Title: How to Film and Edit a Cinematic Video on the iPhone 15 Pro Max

And for this, I'm going to choose Apple Log to Rec.709, which is, by the way, free to download from the Apple developer website. I will leave a link for you in the video description below. Now, you'll see that applying the LUT will transform your footage over to a Rec.709 look,
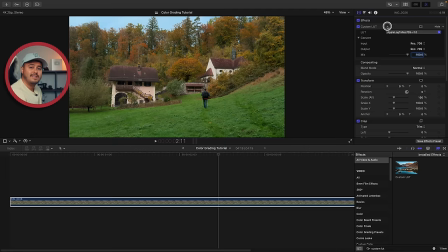1307s
which overall produces better results and gives you much more to work with than having Final Cut Pro automatically transform it.
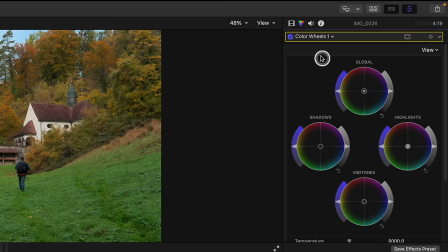1314s
Now, from here on, I can add a color wheel and importantly, apply it above the custom LUT.
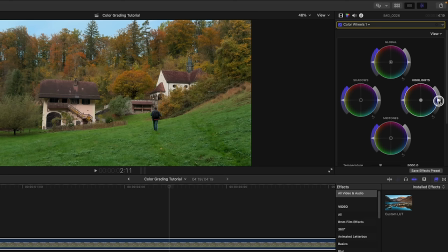1323s
This way I can push the colors more and really make use of the full dynamic range of the video. From here on, I can tweak the exposure, maybe reduce some of the saturation, adjust a bit of the white balance. Now, in most cases, I only have to do minor tweaks and the iPhone 15 Pro Max does a great job and not much needs to be changed.
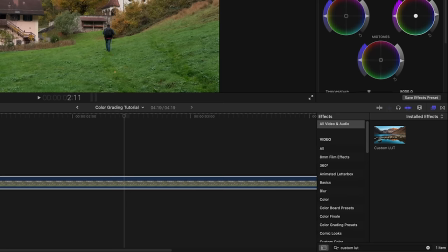1350s
Now, once you're happy with the results, I can add a second custom LUT and then apply a look to the video.
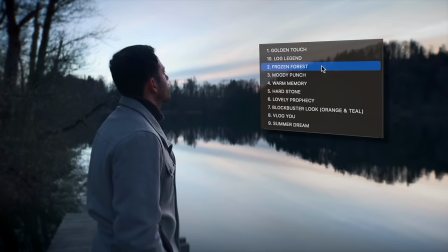1360s
And for this, I'll be using my premium mobile LUTs, which includes 10 creative looks that will help you make your iPhone footage stand out.
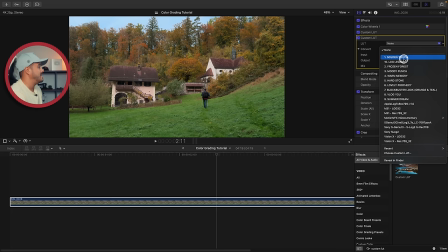1367s
Now, you'll find a link to it in the video description below. Now, as you can see, I've already imported all of my 10 premium mobile LUTs.
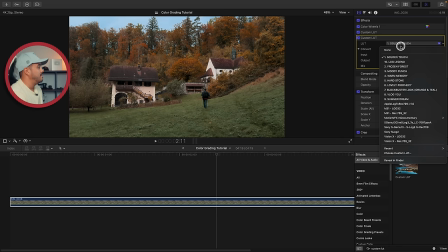1375s
And my favorite one for this is the Golden Touch, which works really great for this clip. But there are other LUTs as well, such as Frozen Forest, which looks really moody and cold.
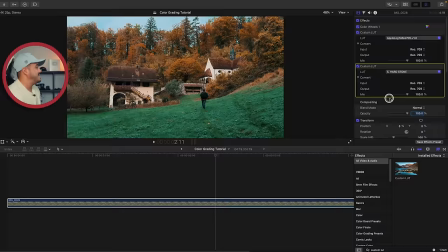1387s
Or let's try out Hearthstone. Now this might be a little bit too intense, so I can also reduce the intensity if I want to.
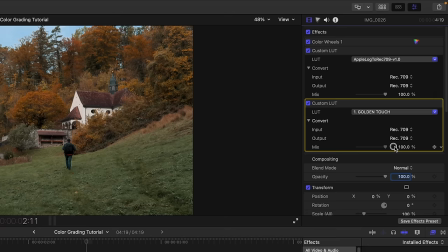1396s
And you'll see the before and after look, which looks nice. but I'm going to stick with the golden touch and increase it all the way to 100%. And you can see the before and after. Now you could take this color grading further and add more advanced adjustments.
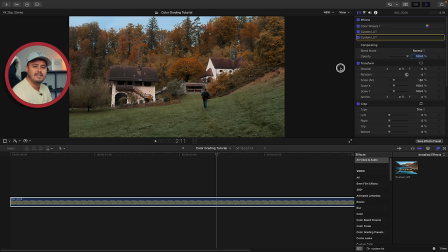1411s
I actually have tutorials where I go more in depth on the color grading process, which I will also leave a link below.
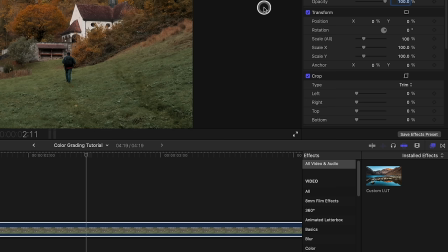1418s
Now to save time from having to do that for every clip,
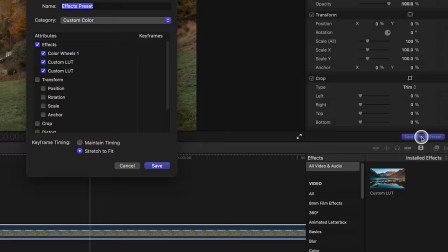1421s
I can save this grade as a preset by selecting save effects preset. and I make sure all the effects are selected,
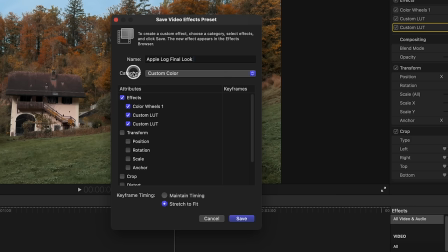1430s
and then I can choose a name for it. I'll call it Apple Log Final Look.
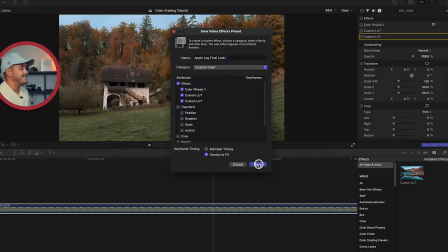1437s
And from here on, I can save it to a category, which I created a new one called Custom Color, and save it.
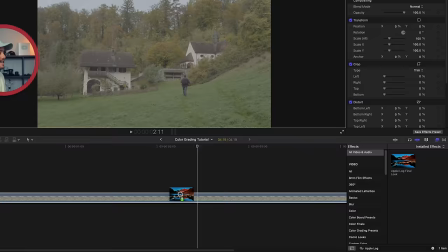1443s
So when I now look up Apple Log, you'll see it's over here, and I can simply apply it to this Apple Log clip, and it will apply those saved color effects to that clip.
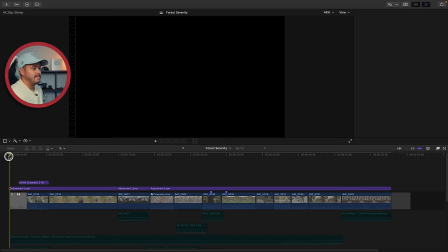1456s
So next up, let's look at some of the effects I applied to the clips that can help make your videos more engaging.
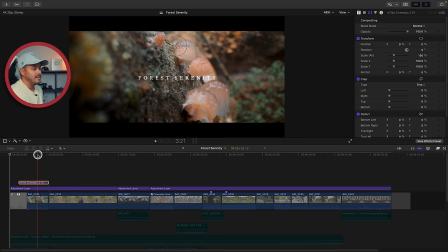1463s
So at the beginning, I added a fade in transition and you can see I've applied a title and this title is from Motion VFX called M-Title Cinematic 2.
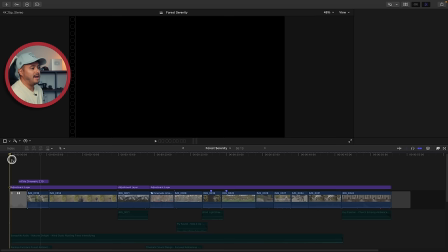1474s
I use them in a lot of my videos because the default titles inside Final Cut Pro are quite cheesy.
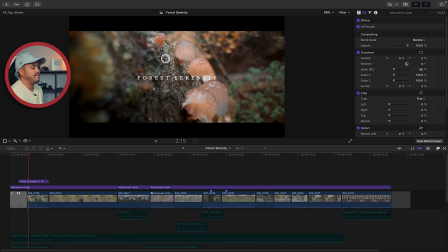1481s
And when I play this clip back, you'll also notice a handheld effect applied to this shot. And this is actually a built-in plugin inside Final Cut Pro, which is over here, which adds that handheld look to your video.
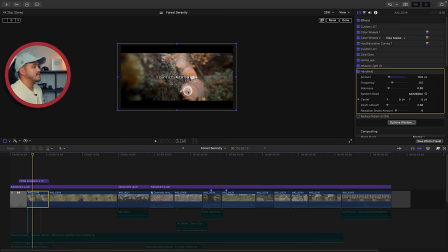1496s
And because this is a static shot, I added a digital zoom in. So when I open up the transform tool, make it smaller. You can see that it slowly zooms in in combination with the handheld effect, which I think looks nice.
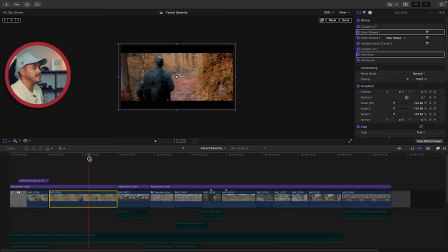1515s
I also applied the zoom in effect on this second clip over here, which you can see.
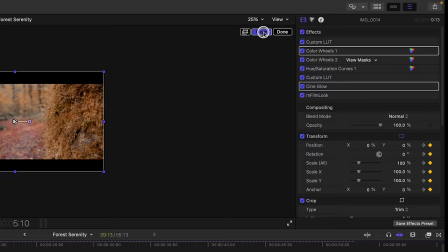1521s
And this is really easy to do, especially when you're filming yourself to add camera movement to your static shots. So to do that, I'm simply going to reset this quickly.
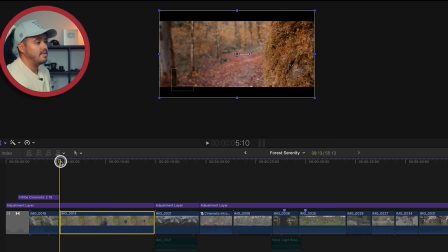1530s
I'm going to set a keyframe at the beginning of the clip and then move the cursor all the way to the end.